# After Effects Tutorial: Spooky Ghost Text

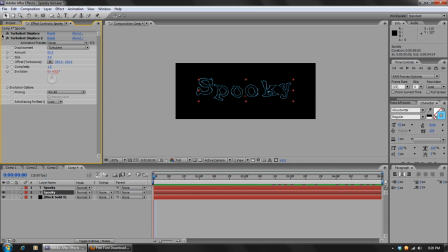[4:12]
And then we can take those effects and select both of them by holding down the Shift key and hitting Control-C to copy. And then we'll paste them on our other text layer with Control-V. Now, doing this, we see a slight problem.
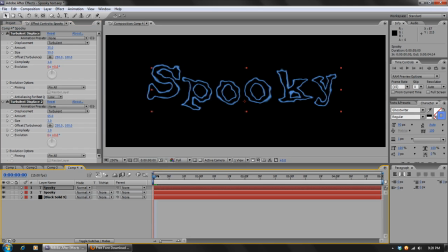[4:28]
It applied the effect the exact same way, so it overlaps, and you can't see the effect beneath it. So what we'll do is we'll go to the first turbulent offset, or turbulent displace, and we'll choose the offset settings.
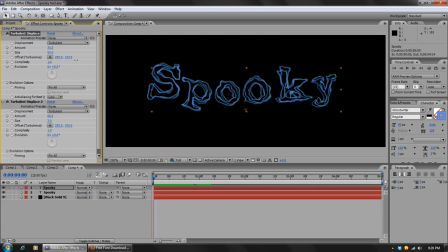[4:42]
And we're just going to move this a little bit by like 10. It doesn't matter which one we move. We could either move the horizontal or the vertical. Just move it by 10, and this will just offset it just enough that as it plays through, you can see the difference in there.
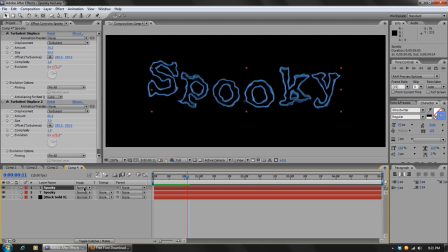[5:00]
And set the blend mode of the top text layer to add. And so now as it goes through, you can see the two colors, get in there and get kind of goopy. It's just a little bit of a change up, just to make it look cool, just like that.
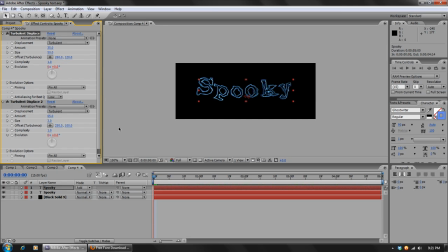[5:18]
Alright, I made that a little too high. There we go. And just play around with the settings and see how it looks until you find something you like.
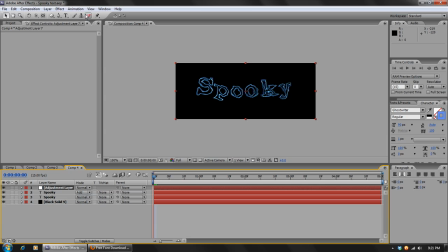[5:27]
Then we'll create a new adjustment layer. And we'll go to Effect, Blur and Sharpen, Fast Blur. And in here we'll blur this by 15. Not 150, 15.
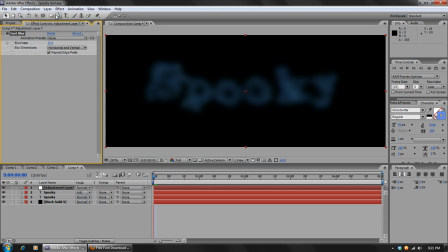[5:42]
And set the Repeat Edge Pixels on. And we'll go to Effect, Color Correction, Curves. And in here we want to go to the blue channel and bring that up. Go to the red channel, bring that down.
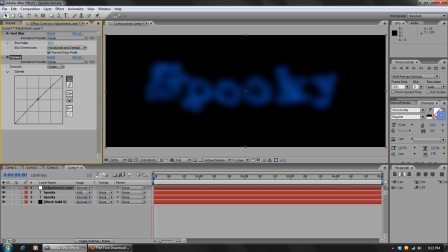[5:55]
And maybe add just a little tiny bit of green in there. Just so it's not a darker blue, like in here we want it to be a slightly cooler blue. But not too much. And we'll set the blend mode of this layer on screen as well.
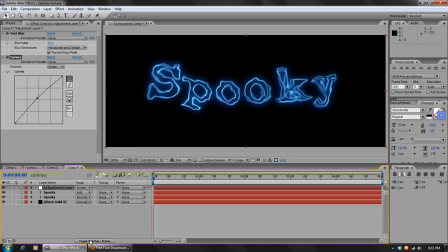[6:09]
By the way, if you don't see the mode, the blending mode here, you can hit the toggle switches, or you can hit the F4 key, and that will switch between them as well.
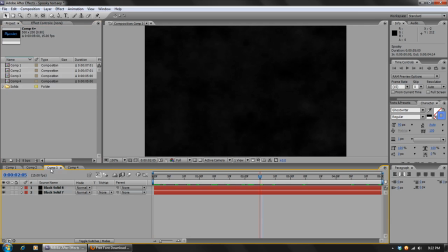[6:17]
So once that's done, we can go back to our other comp, and we can just drag and drop our text into this,
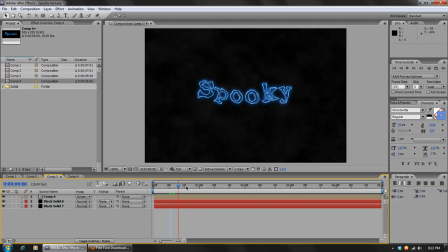[6:26]
and set the blend mode on screen. And that is what our effect looks like so far. And it's coming along pretty nicely. Now, to finish this off, we're going to create another adjustment layer right below the text, and we'll apply curves to that as well, and we'll do the same thing.
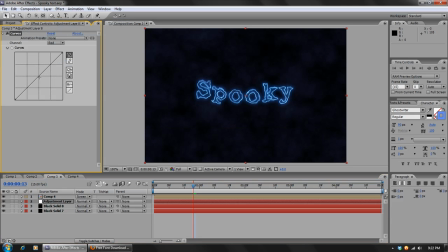[6:46]
We'll bump up the blue and lower the red, and maybe add a little bit of green in there, and then we'll play with the RGB, and we just want to darken it up some more. And of course we can also do that in the fractal noise settings, but the curves just gives us a little more control over the final result.
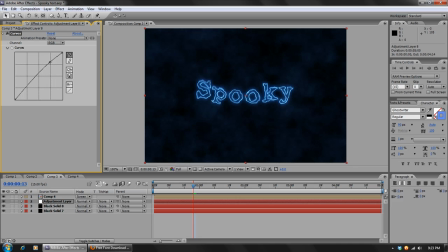[7:08]
So, just play around with that until you get something you like. I think that looks pretty good right there. And you can see it animating. You can try placing it above the text. It usually makes the glow much more saturated and more vibrant.
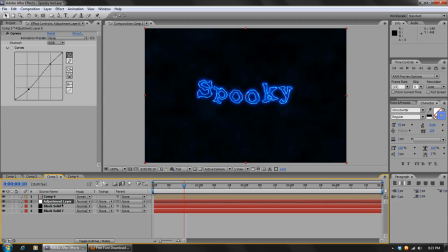[7:27]
So I like the glow a little pale.
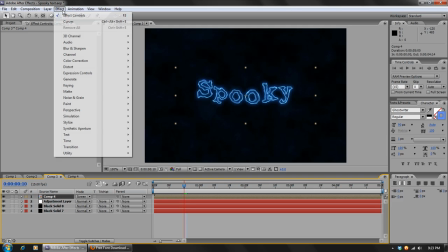[7:30]
So what I do is, after I do that, I just apply a quick glow to the text.
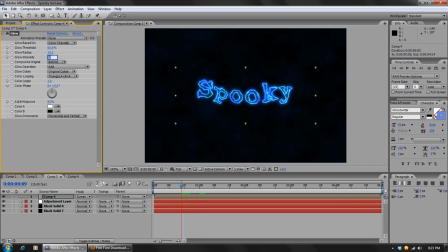[7:37]
And that'll make it brighter, of course, and then you can play around with the glow intensity and move that down to, like, 0.5. But it'll just make the text a little more vibrant. And that is basically all there is to this tutorial.
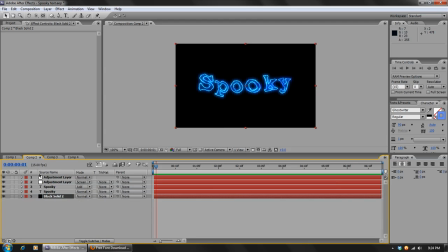[7:52]
In my other example here, what I did was I took the cloud layers and I added a
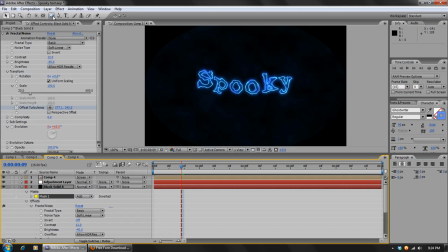[8:00]
elliptical mask by double-clicking on it, and you can see it put the edge there. And then I took the mask and I feathered the edge by around 80 to 100, and then I lowered the expansion a little bit and then turned the feather up more, so that way it didn't have any sharp edges.